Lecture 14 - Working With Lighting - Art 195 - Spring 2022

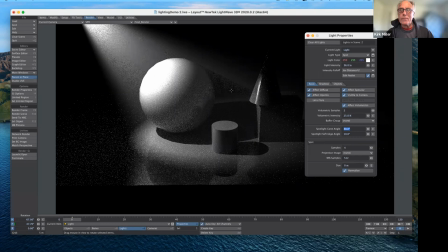[39:49]
the spotlight is because we can use this as a projector we can project an image to create the illusion for example that light is shining through a window we can also um project as if it were a projector a solid
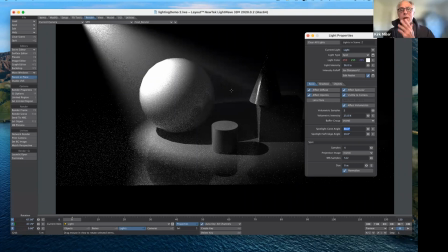[40:05]
image goes through it and this layers on top of everything now if we wanted to to be used as a cookie or uh kukalora then what we would do down here where it says projector image right now it says none
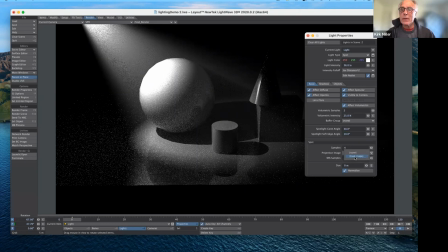[40:21]
well i'm going to go ahead and want to load an image and let's see what happens here now hopefully it goes to the correct folder that i have established yeah
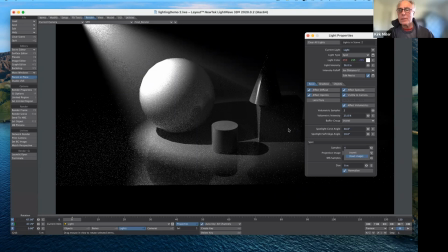[40:40]
zoom and light wave are taxing my computer now so it's really slowing down that's what happens throughout the day what can i say there
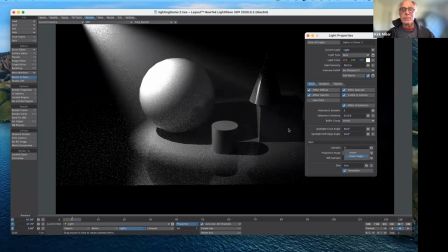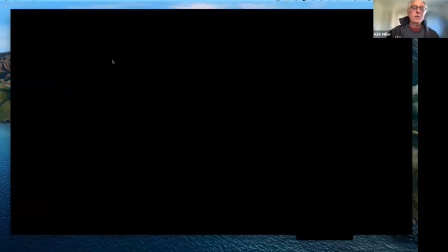[41:04]
we go so
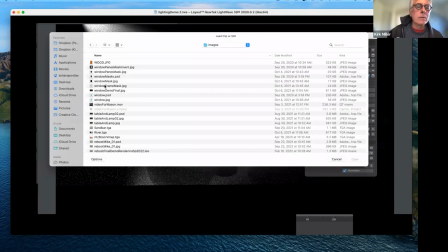[41:07]
now i'm inside scenes I want to go inside and here is I'm going to use the window pane that I used for the last demonstration that I did it just has the pains and nothing else so
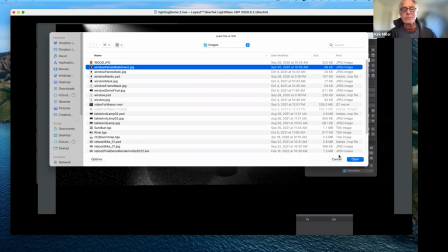[41:29]
now I'm projecting that
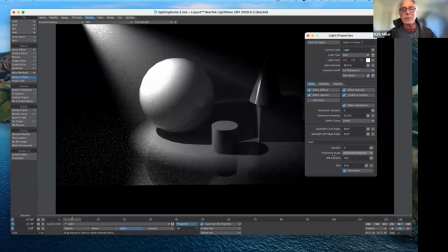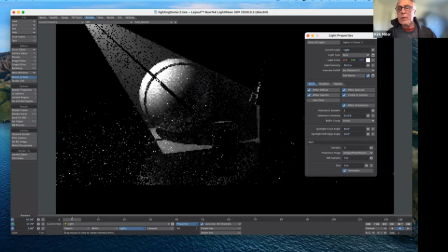[41:39]
And now it looks like light is shining through a window. And if I invert that, OK, if I were to take that and invert that, it would look considerably different.
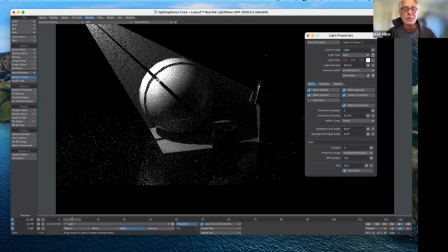[41:54]
But you can see right now that it's projecting what it's doing here. It's allowing with the white area, or was it the black, to shine through.
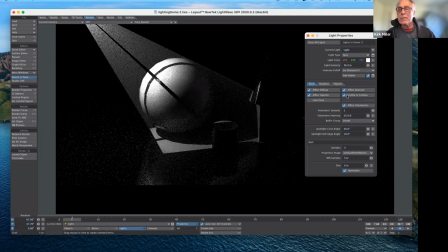[42:07]
pretty cool um we could also switch and i'll show you what what happens when and for example if we were to change the color of the light to kind of like a deep blue or maybe even a light blue
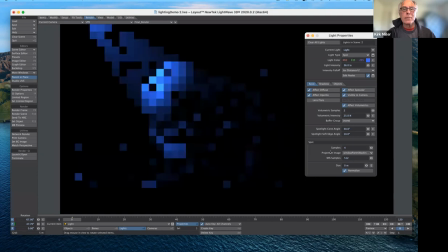[42:22]
and intermediate blue you'll get the sense that you know it's light coming through a window at night okay pretty cool this is all again there's amazing what you can do with lighting
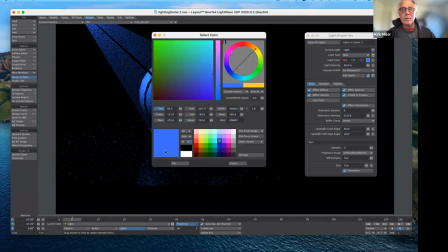[42:40]
i'm going to go back again to white and
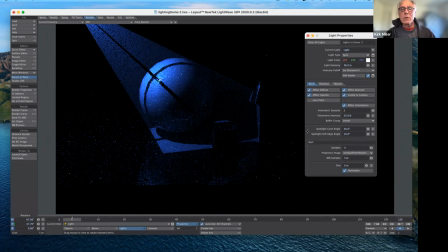[42:48]
instead of using this black and white image and this is called a cookie or kookalora which is used in film all the time to simulate things that don't really exist in the scene so what i'm going to do instead of the white panes
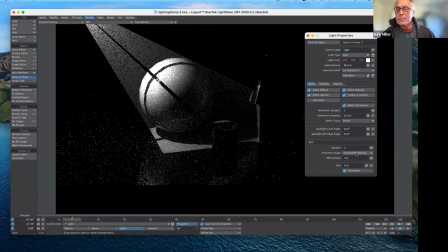[43:06]
is i'm going to go ahead and i'm going to send another image come on and
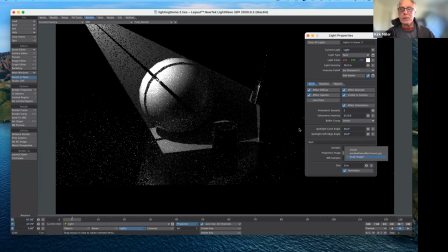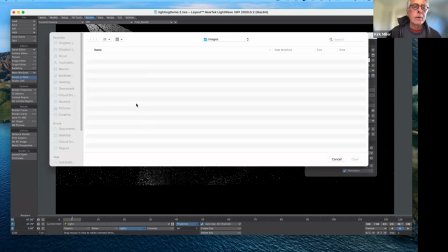[43:26]
i'm going to use one of the images that we used for the backdrop okay
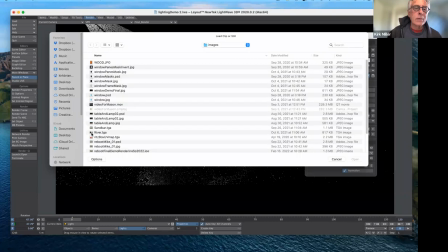[43:35]
let's go ahead and i'm going to use the sand the river image we could use the reboot one why not use him